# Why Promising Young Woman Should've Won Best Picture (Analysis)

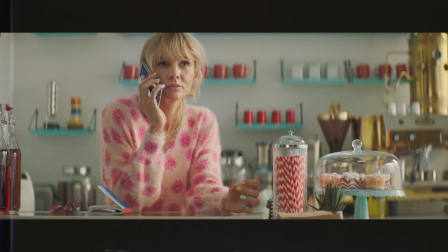Another zooming shot I like which I'm pretty sure is actually a dolly outward is this and how it cuts suddenly during Madison's voicemail to indicate how Cassie doesn't care about her and something that particularly piqued my interest on my initial watch was the motif of panning up I know the technical term is
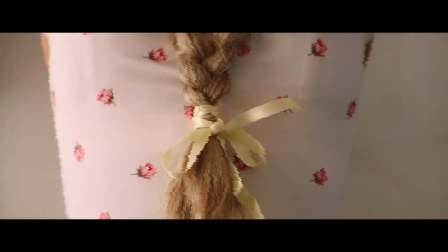actually a pedestal shot or a jib be quiet from her back up to her head.
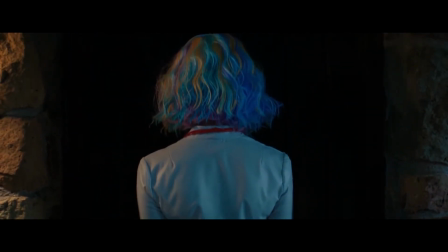At first I thought this could be an intertextual reference to the male gaze especially as it does that typical shot at the beginning but on a
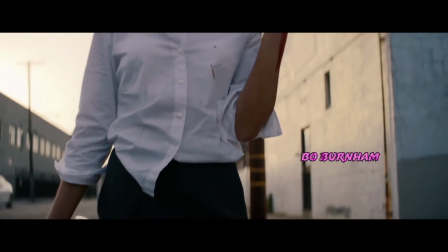re-watch after noticing other things that I mentioned earlier I think this is another way of telling us how she is stuck on her past as the camera is behind her and she is struggling to move forward. And also could be alluding to how she left school behind her to support Nina. There's also a fair share to talk about regarding the cinematography and editing with the ending, or should I say lack of editing.
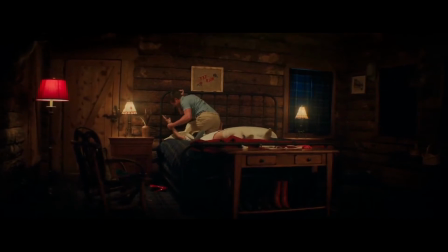Cassie's death being a two minute long one take as the camera slowly and creepily floats over to Al Monroe's face makes it that much more crushing.
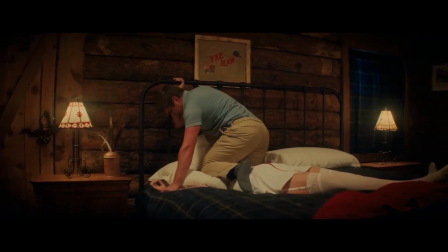It shows how grueling it is and it makes it more realistic because that's how long it takes to smother someone. It isn't just 10 seconds of strangling. And the whole two minutes we just sit there thinking that she's got to find a way out and overpower him.
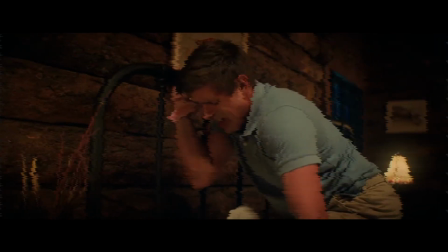So when she doesn't after all that time, it makes it so much more distressing.
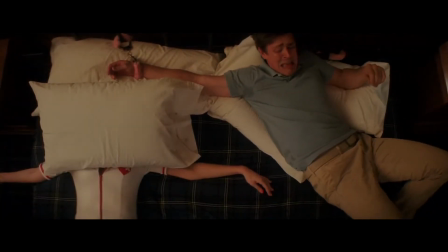And then it cuts to a bird's eye view shot like it's mimicking a sex scene, another trademark of the male gaze. And then the morning after is insane. my jaw is on the floor watching this for the first time. This scene could literally be ripped from the opening of a generic shitty early 2000s comedy, but the shot composition is so off-kilter that it's alarming.
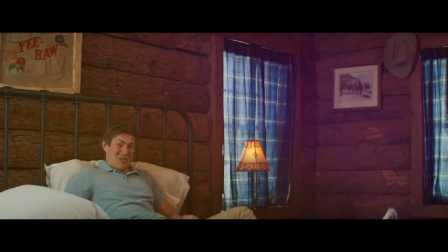Another pretty big thing as well is the ironic use of Steadicam.
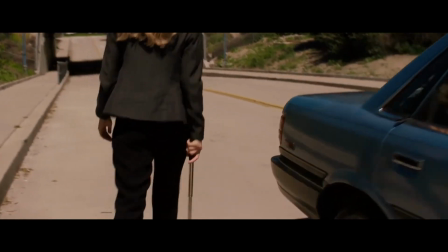I won't lie, I didn't pick this up, I just heard Fennel say it in an interview, but Steadicam is only used when Cassie is losing control, and I find that kind of funny. The original score composed for the film by Anthony Willis is alright,
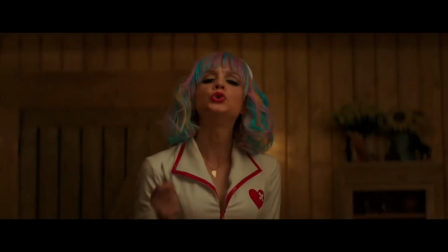you know, it's effective at complementing the scenes and adding more weight to them, although I feel there are some times where it wasn't entirely necessary, but it's just quite uninspired. I feel I've heard all of these songs before.
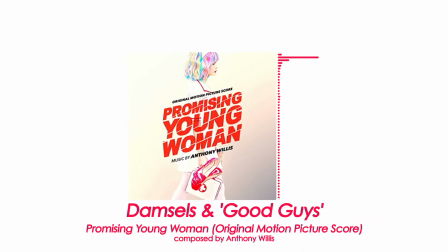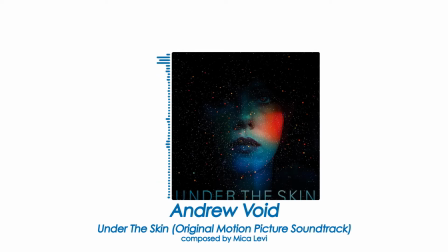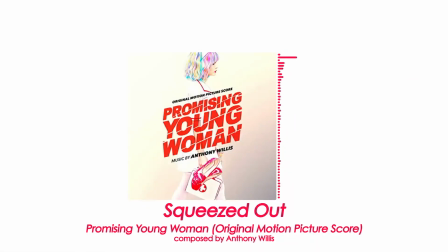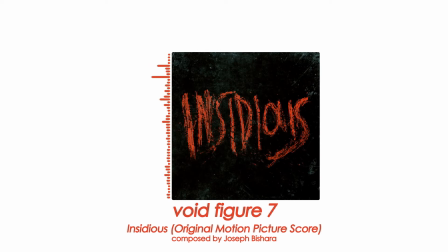It is still noteworthy, especially with how his pensive arrangements were never able to feel jarring alongside the licensed pop soundtrack, which I love. When I sat down to watch the film for the first time, although I had been so excited to watch it for the past 15 months, I was worried that it wouldn't be able to live up to that. And then I started it and that concern kind of disappeared as this song started to play.
I was busy thinking about boys, boys.
I had never even heard that song before but I just really liked it and it sets the tone of the film perfectly and you immediately know the type of film you're about to watch.
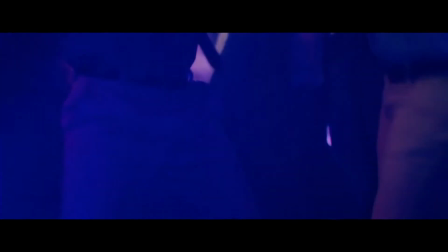And once the logos stop, we get these shots that completely dissipated any of that doubt I had.
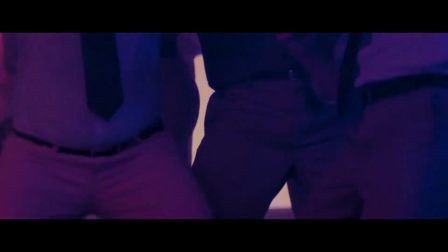These shots subvert the male gaze as typically with an upbeat song like this,
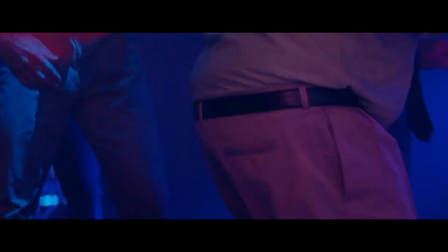you would have shots of women in bikinis dancing, and I love how Fennel reversed that right out of the bag.
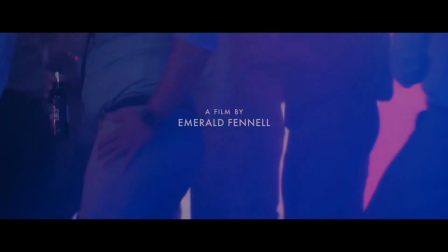And unlike it would be with women, she's not trying to balance out the over-sexualization. This isn't sexual. If anything, it's the opposite. It's quite sad. And if I do the reverse and talk about the closing credits, I really like the song Last Laugh by Fletcher, and it's a very fitting closing song for obvious reasons. The soundtrack's just really good, and it also links back to what I said earlier about costumes.
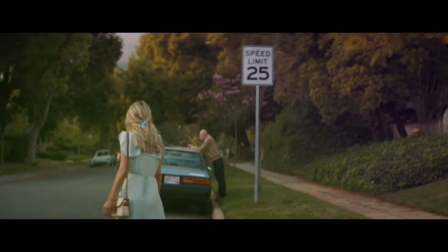People don't take pop songs seriously because the biggest demographic of it are teenage girls and therefore not considered real music. Because for some reason, everyone hates what teenage girls love. In addition, Fennel has expressed her love for the song, but I feel there's more significance to using Paris Hilton's Stars Are Blind like all of the other songs.